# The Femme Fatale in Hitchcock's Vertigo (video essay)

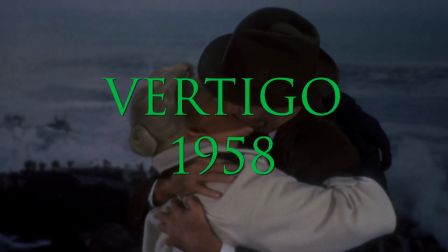(0:00)
Alfred Hitchcock's Vertigo, released in 1958, is a psychological thriller about Scotty, a former detective with acrophobia or the fear of heights,
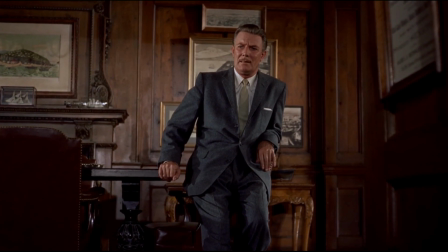(0:08)
who is strategically hired by Gavin Esther to witness the murder of his wife disguised as the suicide of Madeline Esther.
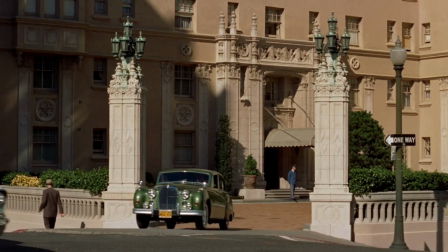(0:15)
Today I'll be exploring the theme of deception shown through Hitchcock's use of camera angles, composition, and color.
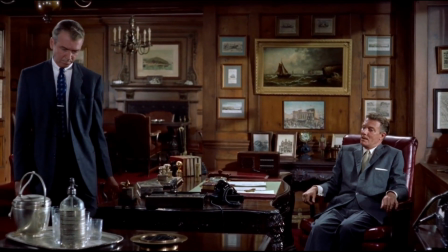(0:21)
In order to provide a thorough analysis, we must also use the social context of the 1950s USA,
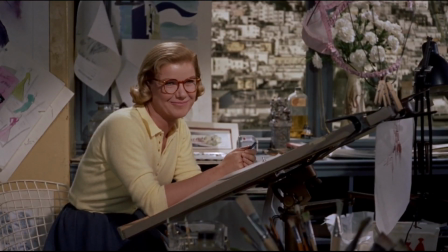(0:27)
specifically the status of gender, as Hitchcock is known for his portrayal of the ideal woman as a sexual object of desire,
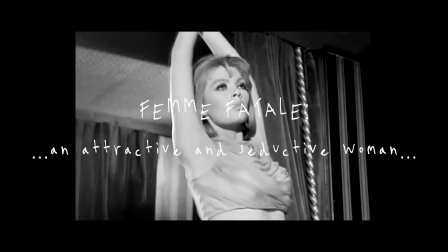(0:34)
who also falls into this femme fatale stereotype, the one who's mysterious, seductive, and tend to use their sexuality to lure their lovers into traps.
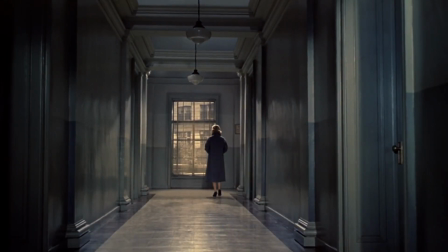(0:42)
The scene I'll be analyzing is when Scotty has just left the mental hospital after witnessing the suicide of Madeline.
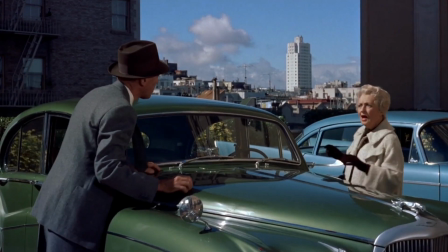(0:48)
He sees Madeline's car and approaches the new owner to ask where she'd gotten it. In the film, framing plays a large role.
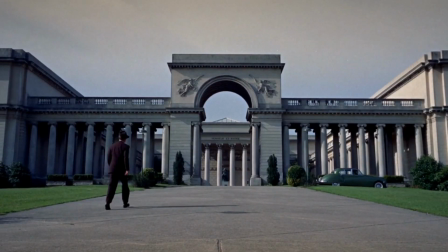(0:54)
When the characters move from left to right or the camera pans from left to right, it suggests truth.
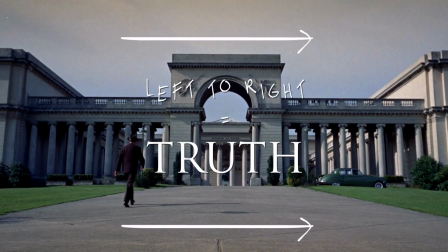(1:00)
It is a natural order and it's the way we read. It's a very common technique in film. It makes sense and it's comfortable.
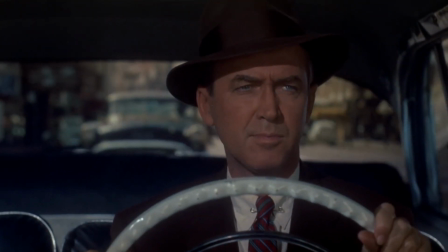(1:05)
Right to left creates a sense of uneasiness and suggests that something is off. In this film, right to left represents deception.
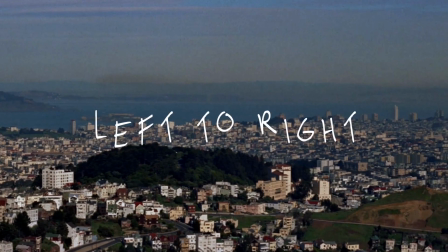(1:12)
In the start of the scene, we see an extreme long shot pan across San Francisco, which tells the audience that Scotty is finally ready to move on and live in truth.
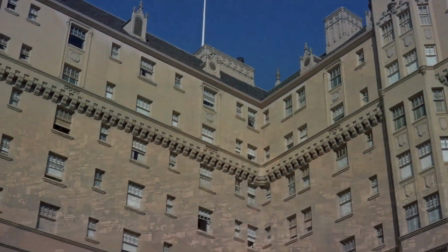(1:22)
Juxtaposingly, in the subsequent establishing shot of the parking lot, the camera pans from right to left,
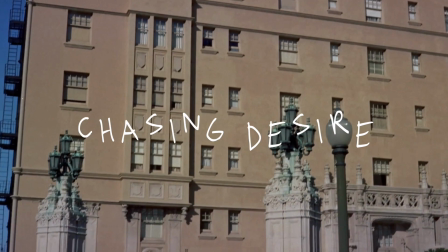(1:28)
indicating that Scotty is still chasing his desire, or still chasing this deceiving Madeline.
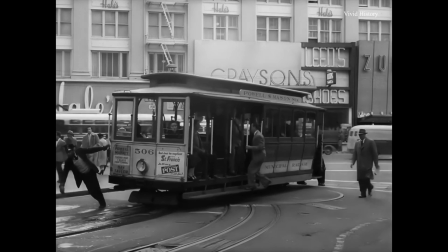(1:33)
Here, Scotty subverts the masculine stereotypes of the 1950s as he is consumed with mental illness and obsession,
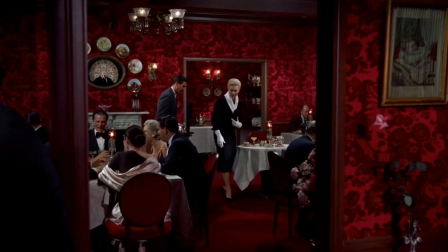(1:39)
unable to see beyond the cloud of deception, and helplessly fallen for a femme fatale.
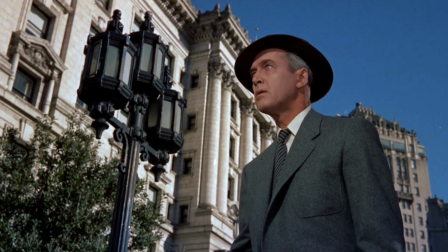(1:45)
Next, we see a low-angle medium shot of Scotty observing something outside of the open frame, which is a frame which only has context or understanding based around the preceding or subsequent shots. It is also a deep frame, meaning that all grounds are in focus. However, depth is still created through overlapping objects, as Scotty's in the foreground, the lamp in the middle ground,
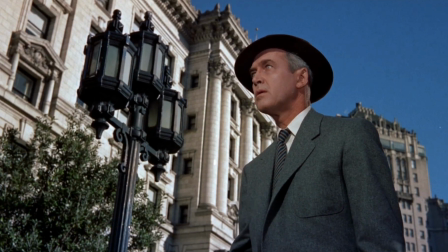(2:03)
and the buildings in the background, which suggests that there is significance in composition of all grounds.
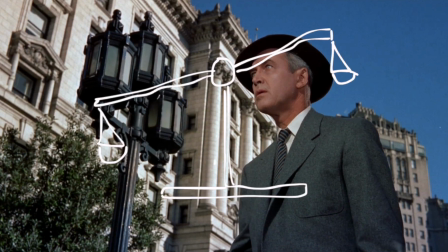(2:09)
This is an unbalanced shot, meaning the weight of the frame is distributed unevenly.
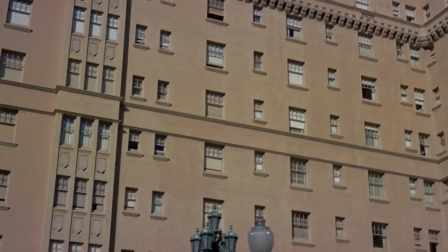(2:14)
Like the right to left pan, it creates a sense of uneasiness due to the downwards angle, which puts most of the weight of the frame on the left.
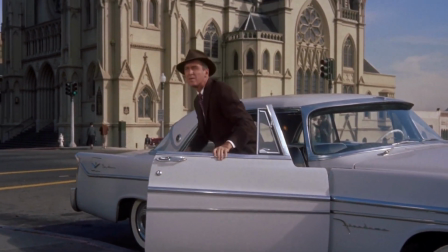(2:21)
This reflects the unhealthy obsession that Scotty has with his object of desire, Madeline. Moreover, the buildings act as leading lines to the right side where Scotty stands,
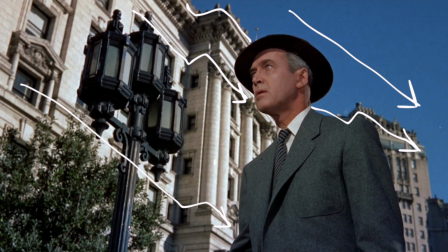(2:30)
indicating which direction he should be moving, though then he moves from right to left, indicating that he's still chasing deception,
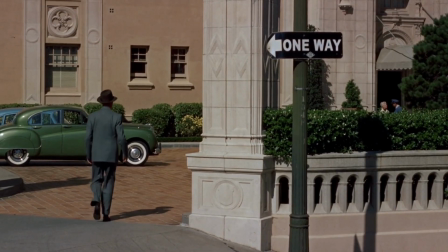(2:36)
lies, and his object of desire. Next, we see a shot of Scotty moving towards a parking lot, towards the left side.
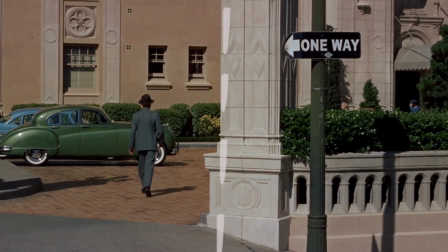(2:42)
As he gets farther away, the camera pans towards the left, as if attempting to bring him back into the right,
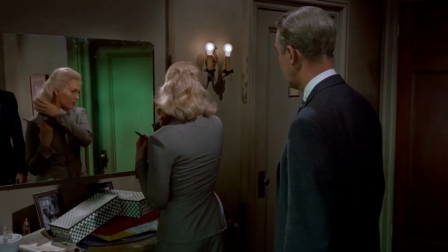(2:48)
though he strategically remains on the left, the side succumbing to deception. This also reflects how Madeline conforms to a femme fatale stereotype of being mysterious and seductive,
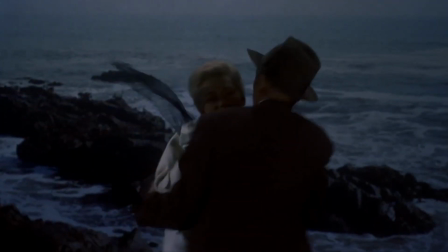(2:56)
as he's desperately trying to remain on the left, physically chasing her seduction and his desire.
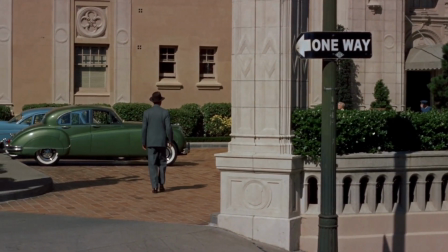(3:01)
We also see an overwhelming use of green here, which consistently symbolizes deception throughout the film.
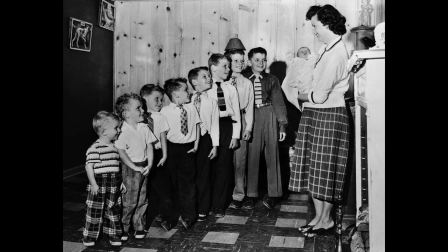(3:07)
This also connects to the social context of American gender roles in the 1950s, as a man is being deceived by a woman.
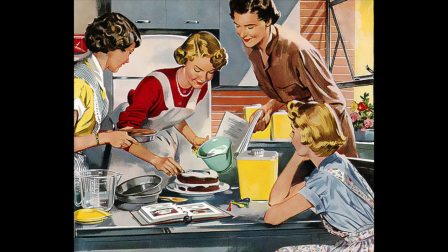(3:13)
Women were expected to be submissive homemakers, not intelligent enough to deceive a man.
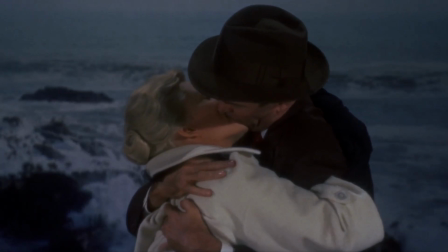(3:18)
Yet Hitchcock simultaneously turns her into an object desire, which isn't so feminist of him, as it degrades her down to his sexual power.
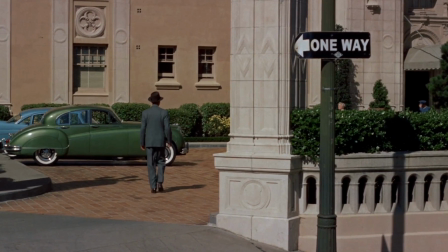(3:25)
On the right side of the frame, we see a one-way sign, where Hitchcock is making a blatant attempt to show that Scotty can only go one way, to chase his burning desire.
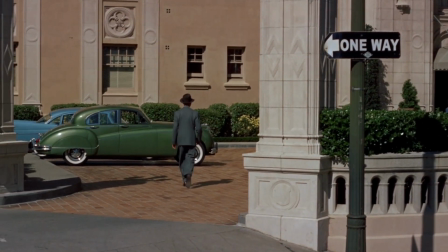(3:33)
Furthermore, this could subconsciously suggest that men only have one way to go, being to chase their desire for the ideal woman, as Scotty is the protagonist doing so.
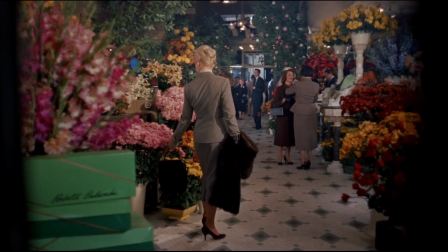(3:42)
And again, this ideal woman is quite consistent and sexualized,
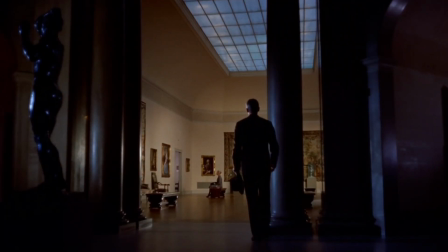(3:45)
as women are objectified and portrayed from the perspective of the male gaze in Hitchcock's films, from Hitchcock's perspective.
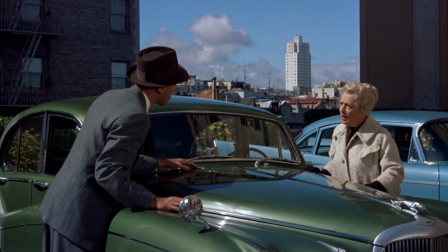(3:51)
But in the next shot, he gets no information from the woman. He can't chase a lead that does not exist.
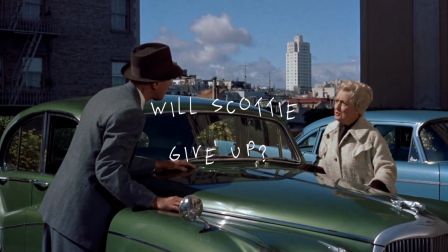(3:56)
This moment in the film poses the question, will Scotty finally give up obsessively searching for his desire?
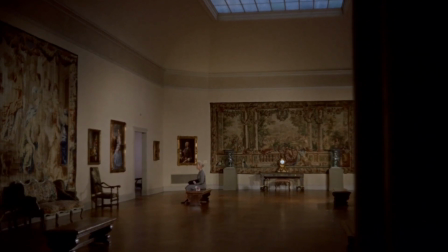(4:02)
It is clear that Madeline is Scotty's object of desire. Women are displayed as these objects of desire commonly in the 1950s.